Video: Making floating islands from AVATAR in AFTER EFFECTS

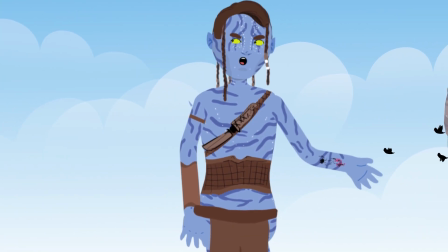(0:06)
So I rewatched Avatar. Turns out it's pretty good.
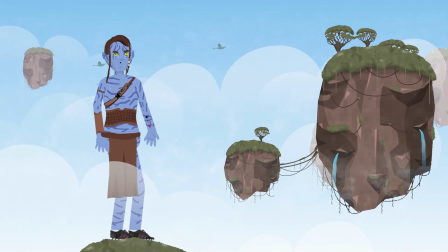(0:11)
And I especially like those floating islands. They're pretty damn cool, right?
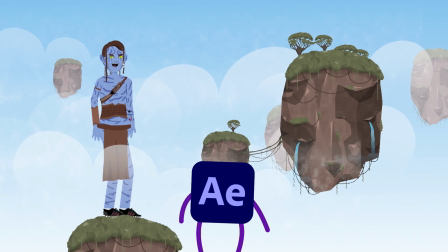(0:17)
So what I did is I hopped on into After Effects and decided to create my own little floating islands.
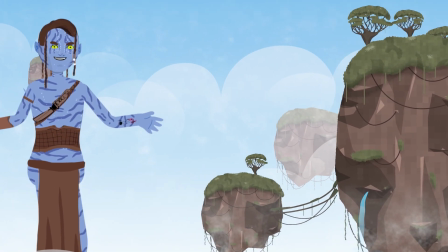(0:25)
And of course, I also navified myself, which is pretty sweet.
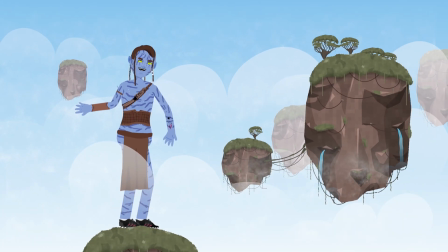(0:31)
So if you want to see how I made the floating islands, follow along.
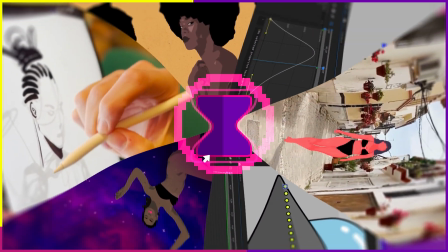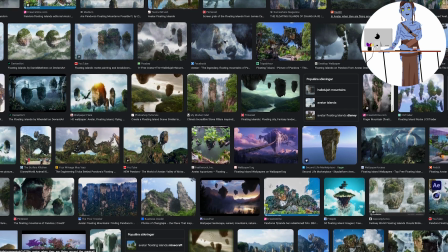(0:43)
Alright, so we're kicking things off by just a little bit of research looking at the world of Pandora.
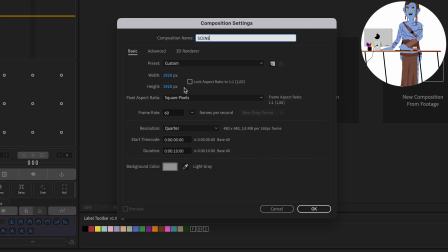(0:54)
Let's kick things off in After Effects by just making the environment.
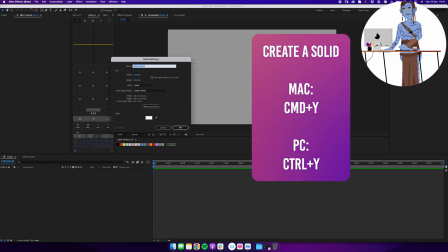(0:58)
And I'm creating a new solid, and I'm going to be adding a gradient ramp.
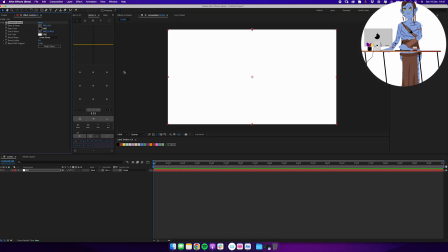(1:04)
So you could use a shape layer and use the gradient fill, or you can use a solid and use the gradient ramp effect.
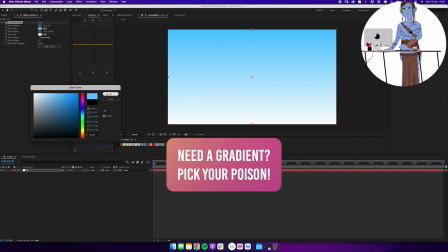(1:10)
For whatever reason, this has just become my preferred workflow.
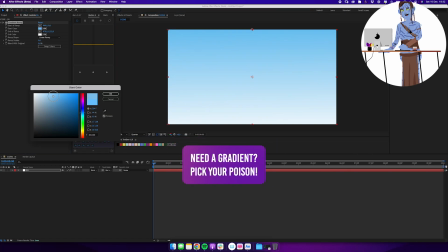(1:15)
And we're creating a little bit of a sky environment in here with a gradient going from white to blue
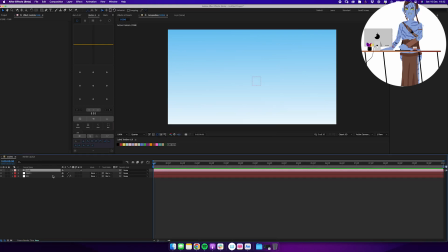(1:22)
and creating a camera and a 3D null.
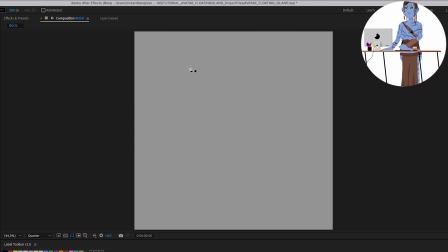(1:28)
We are making the rock, the big centerpiece of our scene,
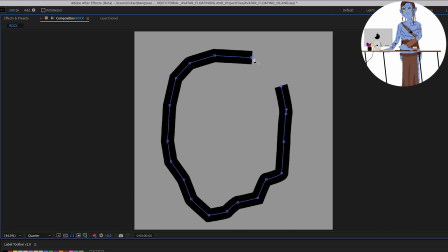(1:33)
and this is one asset that we're going to be reusing many times over, making some adjustments to over time.
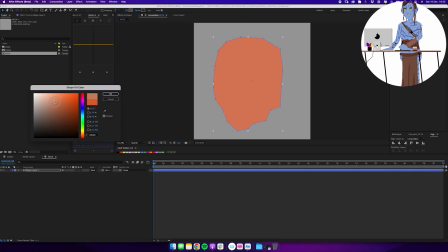(1:41)
So this is really our centerpiece and we want to make it look nice.
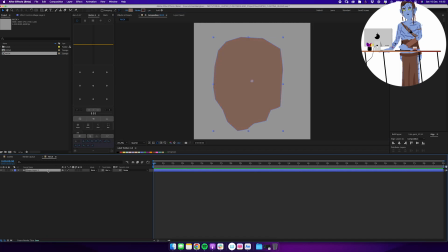(1:46)
So I'm just using the pen tool, drawing a shape and then coloring it some sort of a rock type of color.
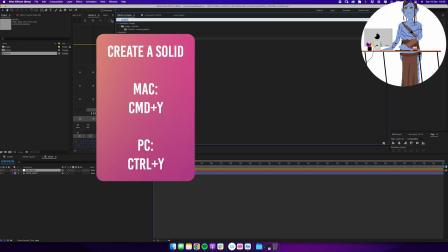(1:53)
To add some more visual interest to the rock, instead of just hand drawing everything, I'm actually using a fractal noise effect.
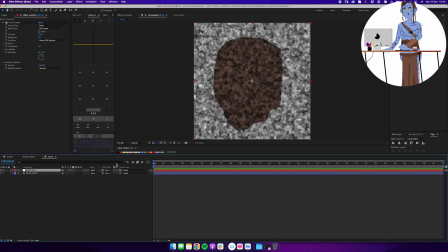(2:01)
So I'm setting it to multiply and I'm putting it on top of my rock and using the preserve underlying transparency.
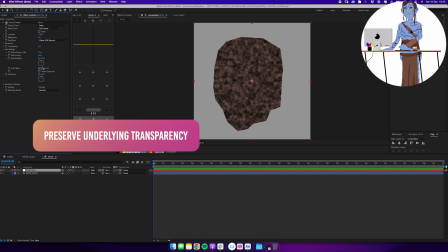(2:10)
So I just have my fractal noise on my rock shape.
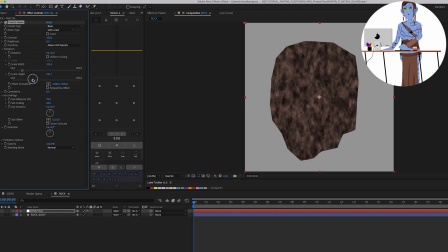(2:14)
In these settings, I can just mess around a little bit with the scale and stretch it vertically and stretch it horizontally, and just mess around till I get something that looks nice. Here I'm actually adding a mosaic effect to make it look a bit pixelated,
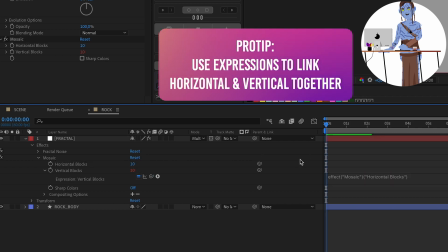(2:31)
and I'm using expressions to hook up the vertical blocks to the horizontal blocks.
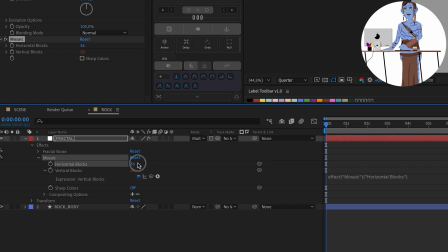(2:35)
So when I change one of them, the other one follows along and I get consistent blocks left and right, up and down.
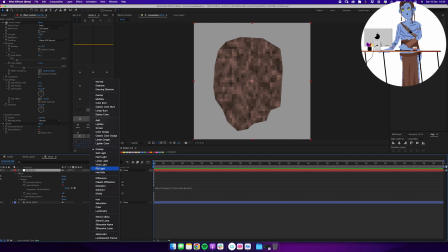(2:44)
And I'm still messing around a little bit with the blending modes, trying out different options, lowering the opacity, and just getting a little bit of visual interest in there in the style that I'm going for. So instead of having to hand draw a bunch of shapes,
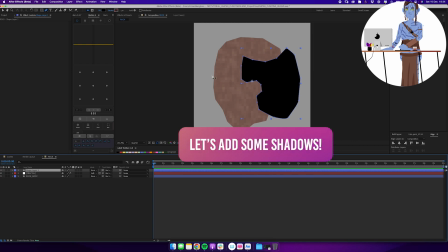(2:59)
I'm just adding that with fractal noise before moving into layering in the big heavy shadows.
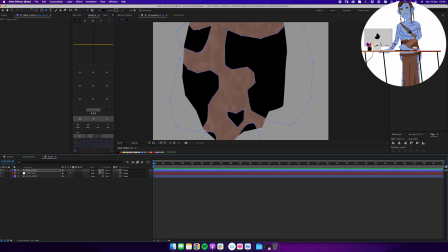(3:05)
So I don't really have a plan for exactly what my block is going to end up looking like.
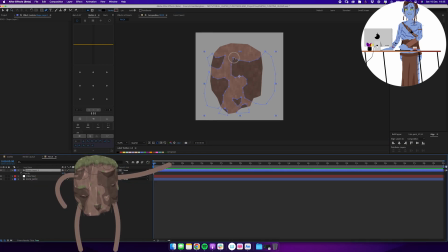(3:12)
I'm just thinking of it as a big floating rock in the sky,
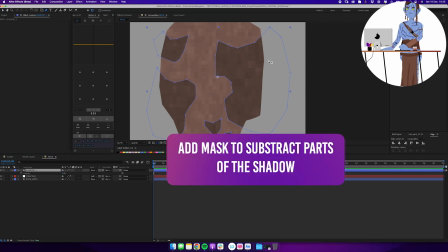(3:17)
inspired by the movie that I watched and wanted to make my own little version in the After Effects 2D world.
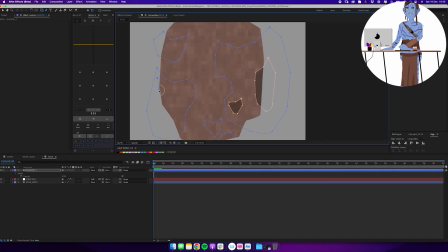(3:24)
So I've created a bunch of shapes, and here I'm using the pen tool again, but I'm doing it as masks now,
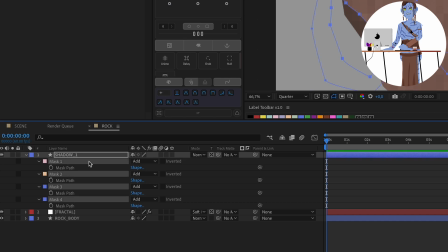(3:30)
and I'm about to select them all and just set them to subtract. So what I'm doing is I'm creating my heavy shapes
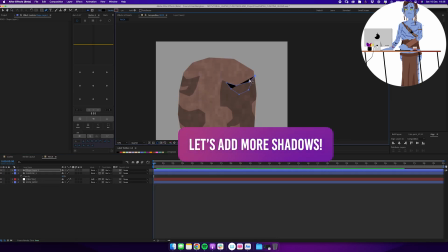(3:38)
for the shadows, and then I'm subtracting certain elements from those shadows to make them a little bit more interesting.
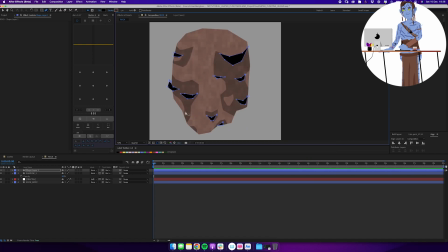(3:44)
Lowering the opacity, then creating a new layer and doing basically the same process of just creating a bunch of shapes for shadows to get another level of shadows to add some more depth to the image that we're looking at.
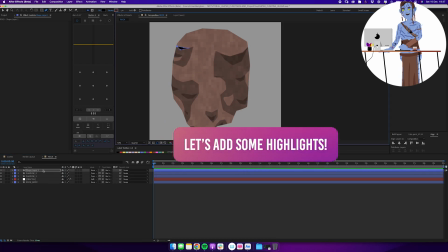(4:00)
Let's do the opposite now and add some highlights. So exact same strategy.
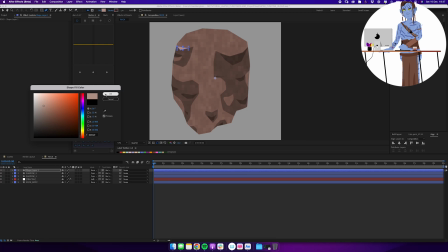(4:04)
I'm using the pen tool on a new layer and I'm creating a little shape and just changing the color to a lighter brownish.